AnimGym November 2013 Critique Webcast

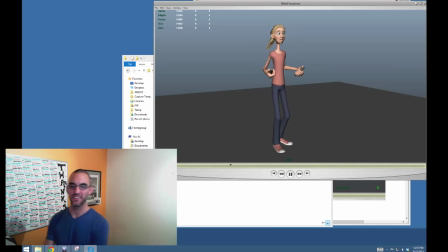2970s
It's funny. It's the first thing I just talked about, like throwing out red herrings, and the first thing that I commented on was the ponytail hair. The most major issue is that the body is not moving up and down enough, and the wrists
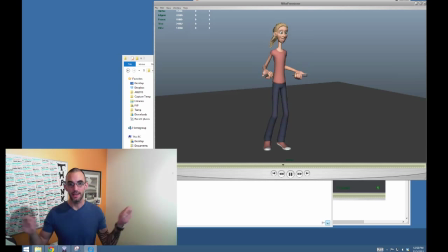2988s
it sort of feel like they're almost mixing in the air, not like they're actually connected or connected to the same thing moving in this direction. Okay, it almost feels like pom-poms in front of her
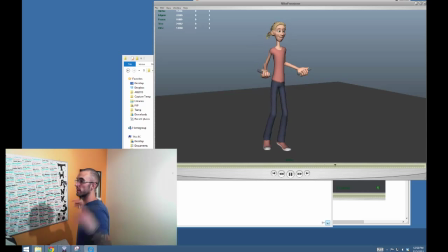3007s
more than it does like actually something going like over and then back again and then over. Okay. Really, it's a very simple fix.
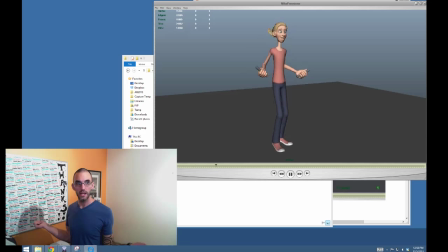3019s
You just need to tuck in those elbows a little bit more, bring the arms out, and don't do so much with just the rotation in those wrists. All right, stiffen the wrists just a little bit, maybe reduce them by half, that rotation, and then use
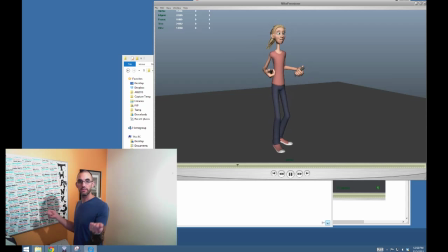3035s
the shoulder and the elbow to just kind of like fill in that gap. Okay, something like that. Okay. And then, but definitely probably the most major issue with this as a full body exercise is that her
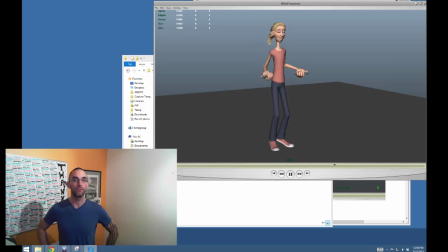3051s
hips, or cog or root or whatever you want to call it, are not moving up and down enough. I mean, again, I bet you could do this as a jump rope if you tried really hard, but a much more natural approach to these AnimGym tests is advised,
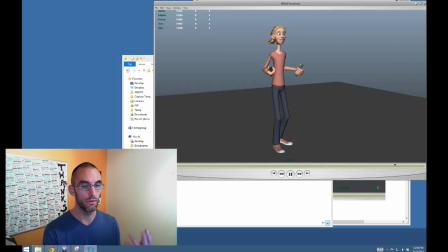3069s
simply because you're going to probably encounter 1,000 things in your career eventually that you've never done before, and you're going to have to animate them as if you've done them all your life and you're an expert at jumping rope, right? Animators, we always have to become experts on everything.
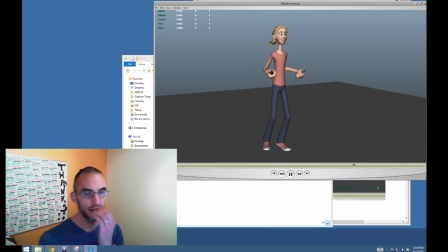3086s
We end up knowing more about how the client's product works, or the character moves, or whatever, even than the creators do. And it's kind of cool that we end up with all this kind of like focused esoteric knowledge, but
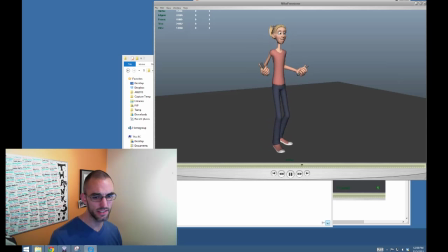3105s
same time it gets exhausting. I never thought I would forget any of the things that I had learned about water when I worked on this project for 8 months. It was basically an entire museum filled with this character that was a water drop,
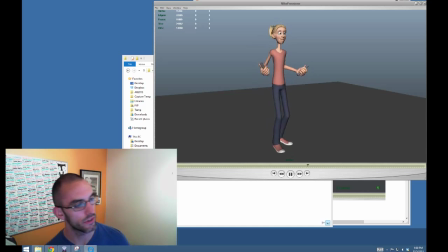3120s
and I learned everything there is to know about water and aquifers and transportation and sanitation and all that stuff. I can't remember a thing about it now. But I digress.
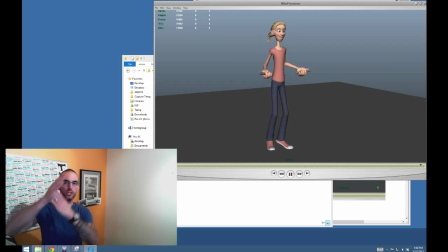3137s
Her head also looks like it's moving almost kind of like just like opposite to the motion of her body. I can't tell if it's forward 8 frames or backwards 8 frames, but the motion in her head seems like it's just
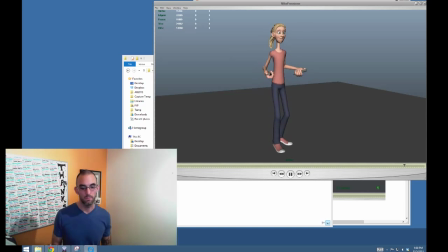opposite to the body. So it would need to be offset to join it back to what's going on.
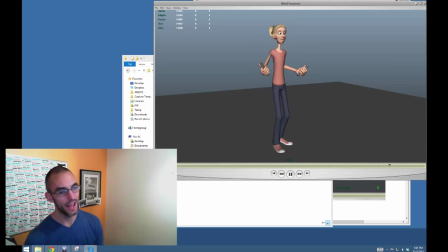3165s
For the size of the up and down motion in the body right now, the shoulders are way too big. They're moving far too much. But that's the size that this is right now. Once you get her jumping up and down, like double or triple the height that she gets, then those shoulders are going to be the right size.
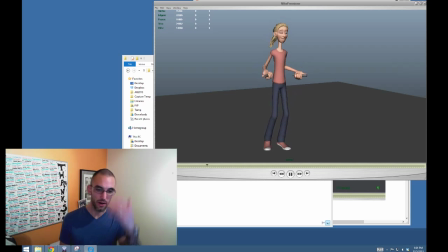3185s
So maybe this is a lesson for everybody in terms of workflow, moving or making adjustments and hitting notes on the full body is super advised, because you wouldn't want to tone down these shoulders to make them look good with what you have right here,
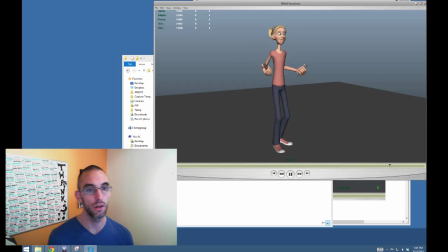3201s
and then only to go on later and have to put a lot of motion back in again, would you? Yeah, it's got a lot going for it.